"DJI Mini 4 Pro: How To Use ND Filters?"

What's up everyone, in this video we're going to go over the use of ND filters with the Mini 4 Pro, which is applicable to any other drone.
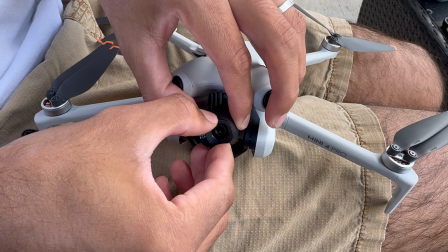7s
So I'm going to talk about what ND filters do, how to use them, and when to use them.
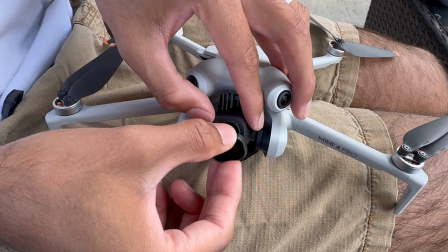11s
I want to give a big shout out to Freewill for sending me these ND filters for the Mini 4 Pro.
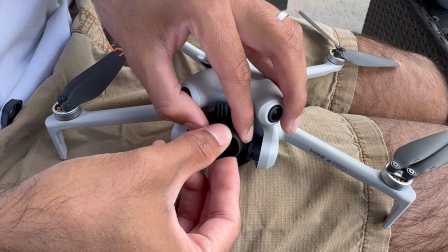16s
This video is not sponsored by them, but they did send it to me for free to test out.
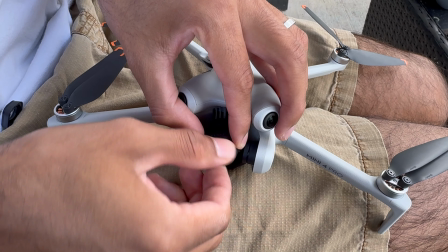21s
I've been using Freewill's ND filters for as long as I've been flying drones. They've always been of top quality, and I'm going to talk a little more about the ND filters set that they sent me later on in this video. So let's get started. So what are ND filters? And I'm sure you've heard this phrase before.
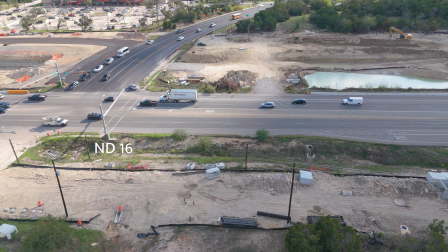37s
ND filters are like sunglasses for your camera. Yes, that's exactly what it is.
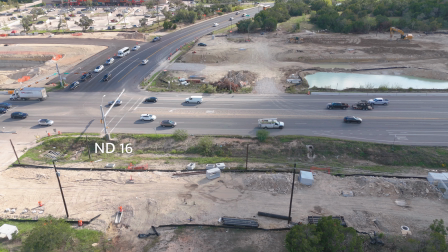43s
Now, I'm sure you've also heard of polarized sunglasses. Yes, there's polarized ND filters too, and I'm going to talk about that as well.
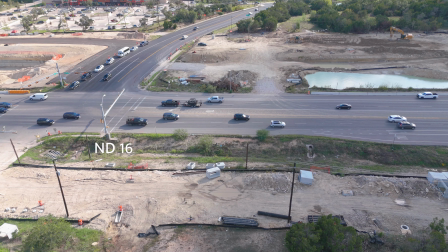50s
So ND filters help manage the amount of light that enters your drone's camera, especially in very bright conditions,
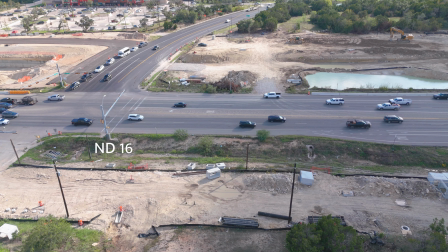57s
preventing overexposure and maintaining a more balanced and natural look in your photos and videos.
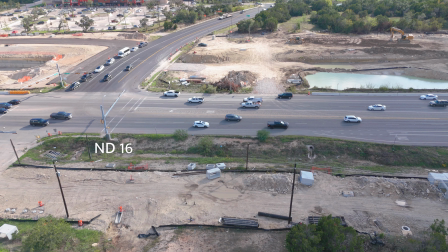63s
ND filters allow the drone's camera to use slower shutter speeds in bright conditions,
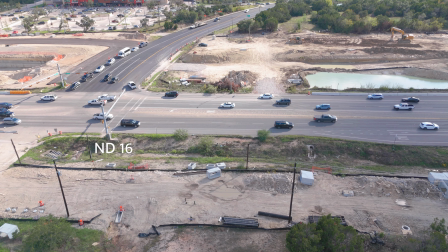69s
which help capture smoother and more cinematic motion in videos by reducing the effects of fast movements. Now, let me give you an example of this. So let's say you're filming a video at 30 frames per second.
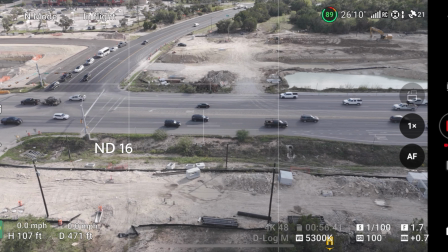81s
What you want to do is film at double your frame rate.
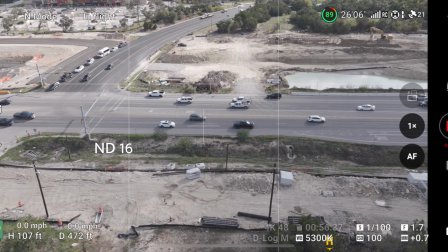85s
So if you're filming at 30, you want to film at 1/60th of a second shutter speed.
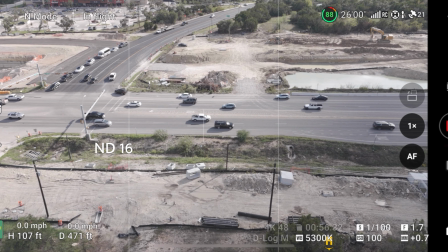90s
So what this helps you with is achieving that natural cinematic motion blur which the human eye is accustomed to seeing. When you don't use an ND filter in bright conditions, the camera will be using a faster shutter speed,
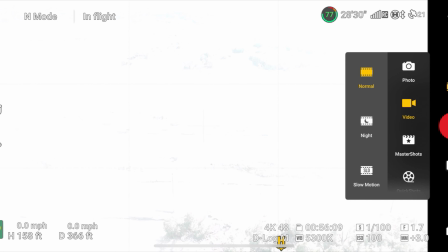106s
and this could cause your footage to look a little unnatural and make it look a little too jittery. It also helps improve image quality. By reducing the amount of light without changing the color or quality,
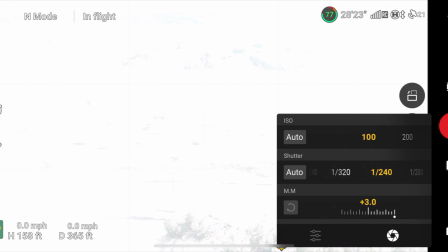118s
ND filters enhance the overall image or video quality by providing some balanced and visually pleasing results,
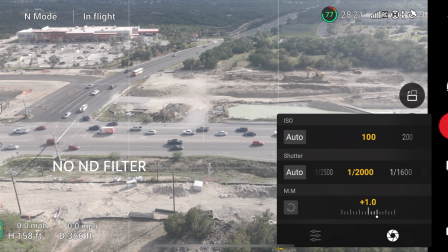125s
especially in scenarios with very bright or reflective surfaces like water or snow.
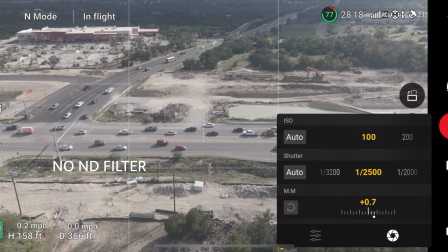131s
Basically, ND filters help you capture more visually pleasing photos and videos in varying lighting conditions. Now about when and how to use ND filters. Now when you're filming out in the day and it's pretty bright, you want to bring your shutter speed down to what is double your frame rate.
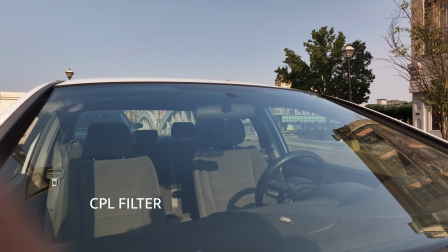149s
Let's say if you're filming at 60 frames per second, you want to bring it to 1/120.
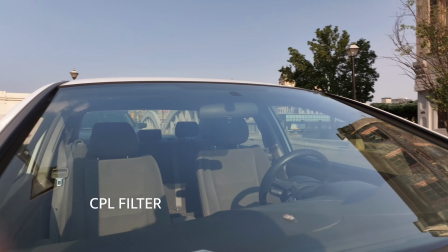154s
Now when you're filming over reflective surfaces such as water, you want to use a polarizer filter.
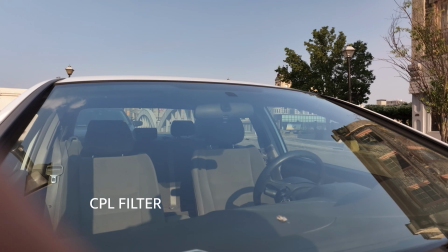159s
Now what this does is reduce the amount of glare entering your camera. Landscape photographers also use polarizer filters in order to get more saturation in their photos.
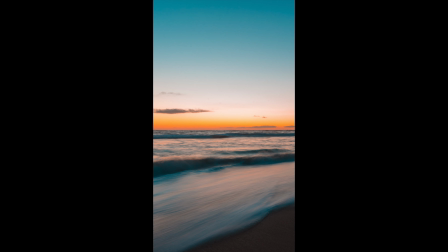169s
Let's say you want to get some long exposure shots of the shores and you want to get those silky smooth waves and it's pretty bright outside. You want to use a pretty dark ND filter such as ND 512 or ND 1000, probably even higher depending on how slow you want the shutter speed to be. So if you use an ND 1000 filter, you'll probably get around 1 second of shutter speed, which will allow you to get that smooth silky motion blur.
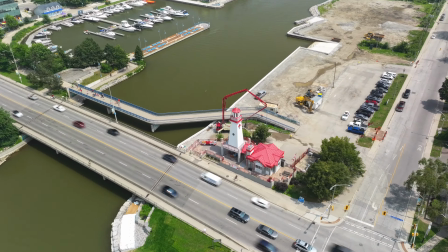195s
And when I film hyperlapses, I always almost use an ND filter,
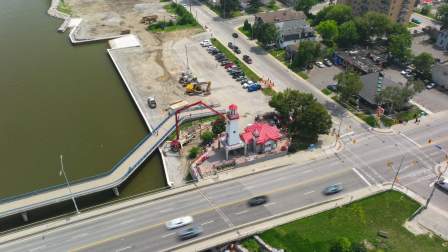199s
and I use a pretty dark one in order to get the shutter speed down to about 1/4.
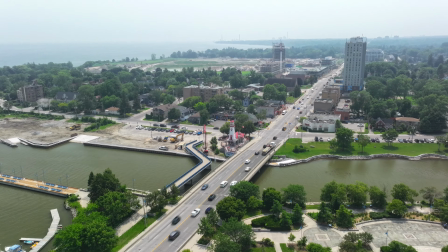204s
This is because when I have subjects in my hyperlapses, I want to get that motion blur, so I get the shutter speed down to 1/4 or 1/5. The problem with using ND filters with a drone like Mini 4 Pro is that you don't have an adjustable aperture and it's fixed at f1.7. The problem is if you use a wrong ND filter, you'll have to land the drone and put the right one on and then take off again.
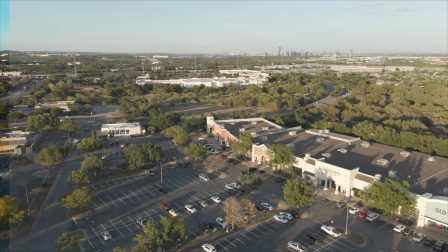228s
However, with drones like the Mavic 3 Pro, you can adjust the aperture in order to get that preferred shutter speed in case you use a wrong ND filter.
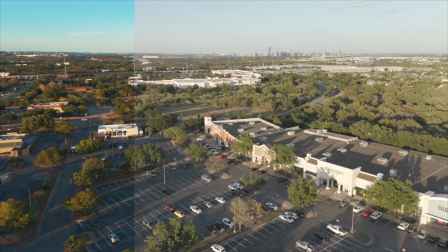236s
So how would you know which ND filter to use when?
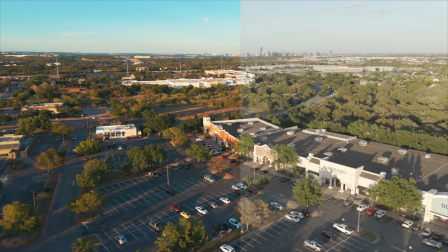240s
So in most conditions, you would be using an ND16 or ND32.